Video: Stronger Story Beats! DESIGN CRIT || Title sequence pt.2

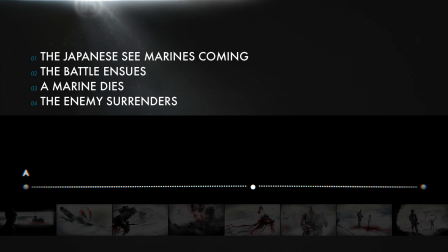[3:57]
It's not so much a sequence of events where A happens, which directly causes B to happen, which in turn leads to C. But it has that basic structure of rising action to a climax,
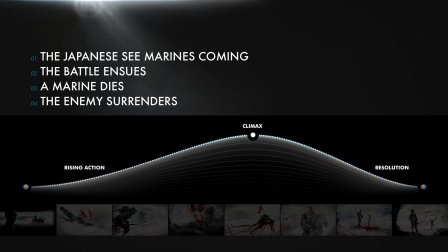[4:08]
followed by a resolution. And that's really helpful because simple story structures help people understand and engage with what's going on. That simple story of a battle isn't really all that interesting by itself, but that's okay because it has compelling narratives woven through it,
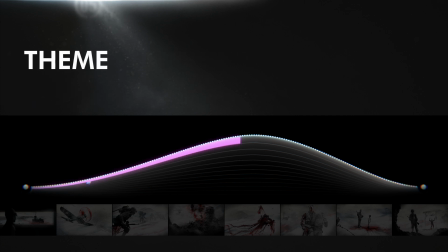[4:24]
meaning ideas or themes that play out in the imagery over time. And you can develop a theme or an idea without necessarily needing it to have a start, middle, and end itself. So you can kind of layer them repeatedly into your story, however you think works. Like this theme of men fading away and becoming lost to memory.
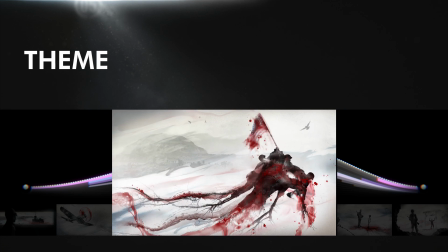[4:43]
It's visualized in this frame as soldiers draining like liquids off the page, bleeding away to nothing.
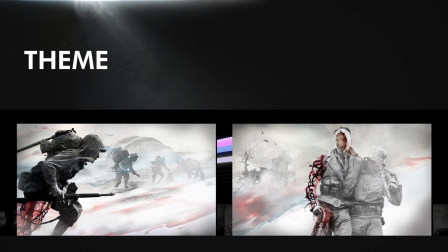[4:49]
And in a different way in these two, as certain figures are becoming more and more faded.
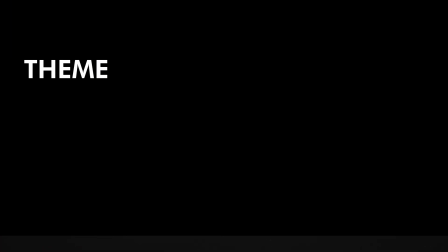[4:54]
And just so we're on the same page, a theme is an idea that appears repeatedly in a story. And that can be a simple visual theme like certain colors, textures, or images.
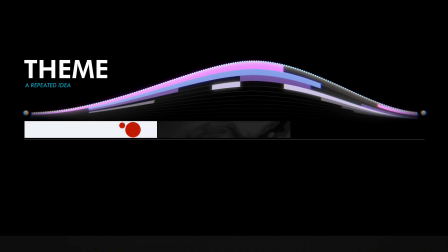[5:06]
For example, spots of red or liquids or black and white photography.
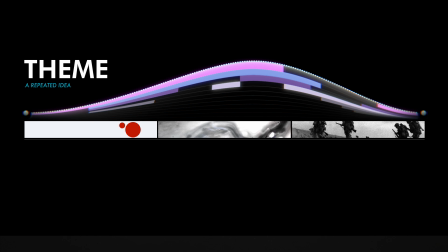[5:10]
Or it can be a concept that emerges out of those things and is explored, like this theme of the burden of war. And there can be many themes that weave in and out of a single story. And then the plot is just the order of events from start to finish.
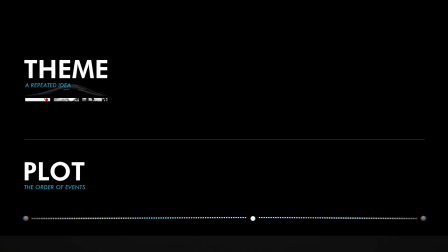[5:25]
It's the structure of the story, how all of its little story beats are arranged so that first A happens,
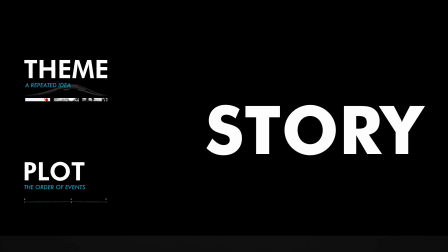[5:32]
then B, then C. So the story as a whole is both the plot structure of A, B, then C, and also all the themes and ideas that we encounter along the way as we move through that plot.
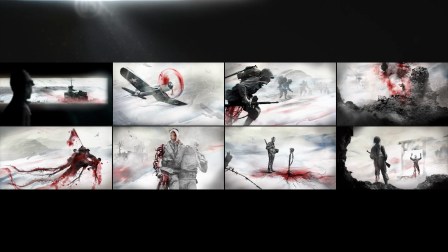[5:43]
And I think in this story, it's the visual and conceptual themes that are really the compelling and interesting part, and the plot is just a simple structure they're hung on. So really, we just need to keep the plot real basic and not so literal, and mainly let those themes play out.
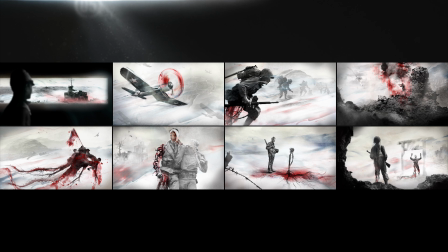[5:59]
So plot-wise, we just have to imply the battle building and then resolving. And it'll be the ideas woven through it that make it compelling.
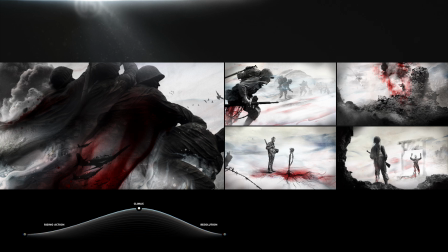[6:06]
And I'm thinking of this moment as the climax of this story arc. Here's the setup, and then the rising conflict as these guys advance.
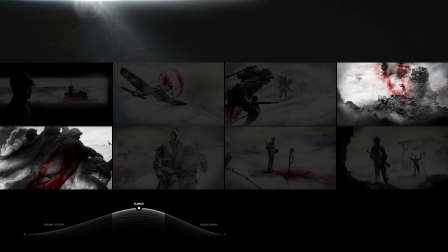[6:15]
That conflict reaches a peak with this firefight and this struggle, and it starts resolving into the aftermath of loss and tragedy.
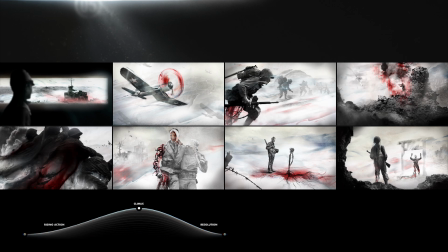[6:23]
It's the emotional arc of a battle without all the literal details. But that's something that good motion graphics projects do really well. They're good at emotional arcs. They don't have to tell an explicitly plot-driven story. They can be really abstract stories with a start, middle, and end,
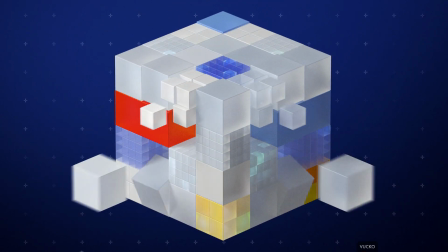[6:41]
as simple as some shapes entering the frame and organizing themselves, or going from one place to another,
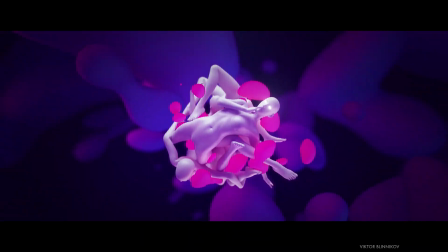[6:48]
and maybe back again.
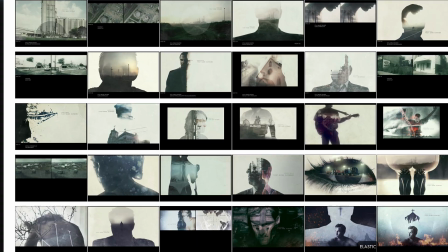[6:50]
But they're much cooler and more affecting if they can sweep you up into an emotional experience before dropping you back off.
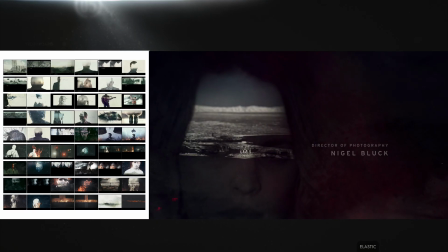[6:58]
So the more affecting ones give you moments of rising action, climaxes, and then resolution.
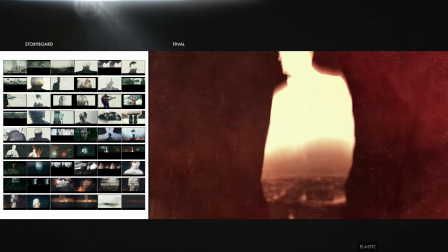[7:04]
They use some kind of story structure and invest it with emotional arcs.
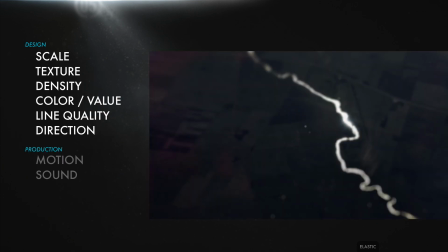[7:09]
They use all the visual design cues at their disposal to build up to excitement
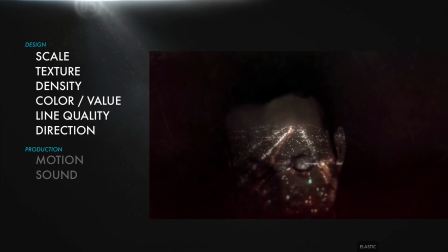[7:14]
or wonder or hilarity or whatever the emotion is that they're aiming for.
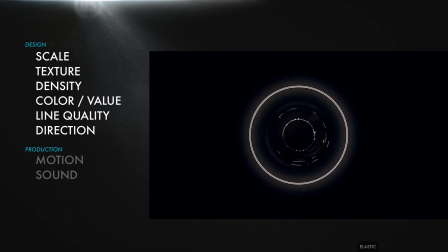[7:19]
They'll present themes, sometimes simple visual repetitions, sometimes conceptual. And if they're slightly more complex,
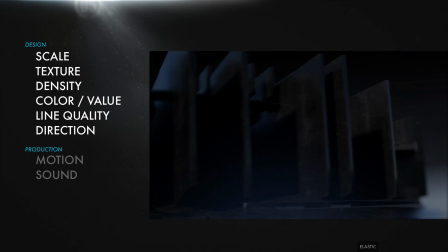[7:26]
those themes may be intricately threaded throughout the story and evolve and change for however much time they have, 3 seconds or 30.
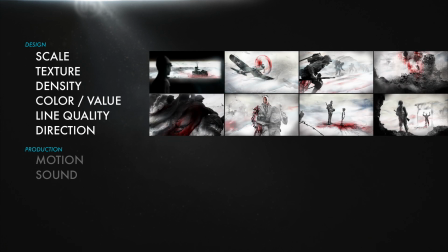[7:35]
So for our project, I don't know how long this is meant to be, maybe 30 seconds. But we'll try to establish all that stuff on the design end. We just have to clarify our basic story a bit, both its plot and its themes. So let's look at what we need.
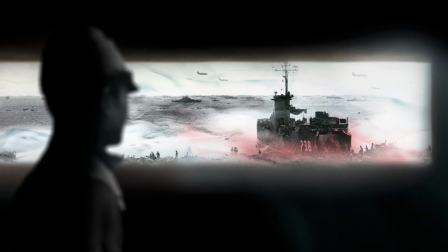[7:49]
Take this first frame. This is built like a shot from the Japanese perspective, I guess, from a bunker on a beach. Now, this guy is watching American soldiers landing. From his perspective, he's literally watching invaders storm the shores of his country.